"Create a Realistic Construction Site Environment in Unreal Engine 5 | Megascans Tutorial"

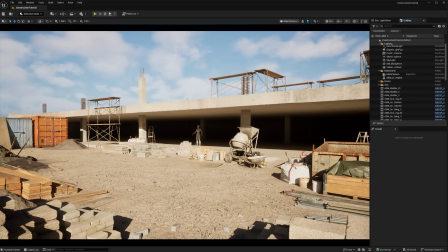21:02 Now I want to add some dynamism to the lighting.
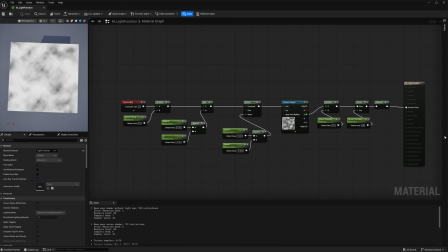21:05 One of my favorite ways to do this is by adding cloud shadows to my directional light using a light function. The light function material has controls for tiling, starting placement, cloud intensity, and contrast.
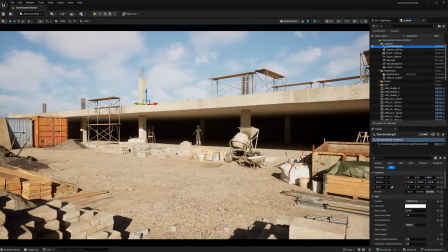21:18 All I need to do now is assign this material to the light function material slot in my directional light source.
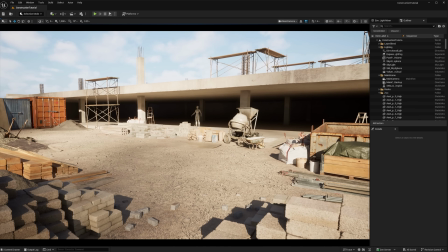21:32 There's several other things I'd like to do now. First, I want to angle my main shot to be lower since there's so much sky in the frame with nothing really in it.
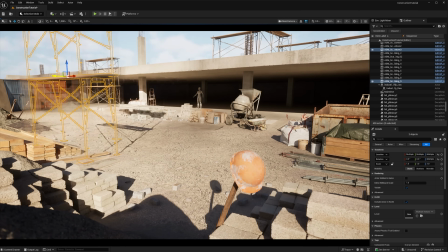21:42 I moved some stuff around in the foreground to add some natural shadows that act like a vignette.
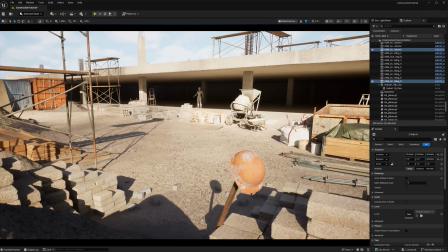21:47 And now I want to use the scaffolding to add some long shadows to help break up the even lighting.
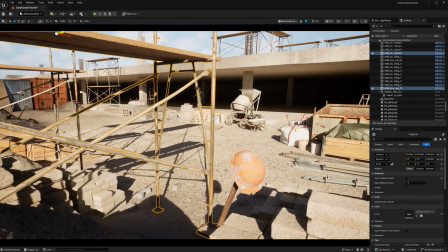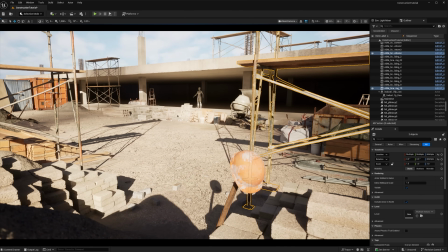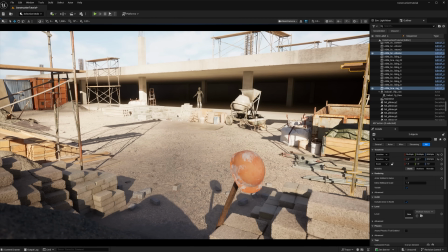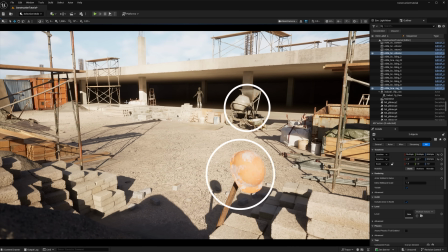22:11 Currently I'm seeing two bold focal points that are heavily weighted to the right side of my frame. I want to add some set dressing for another focal point in the center left of the frame, and so my eyeline can bounce between these focal points.
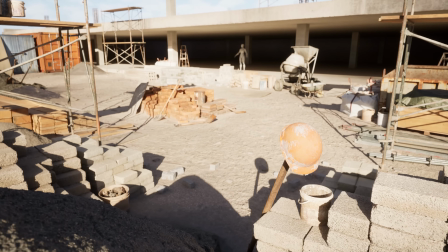22:26 I hope you enjoyed this tutorial walkthrough, and until next time.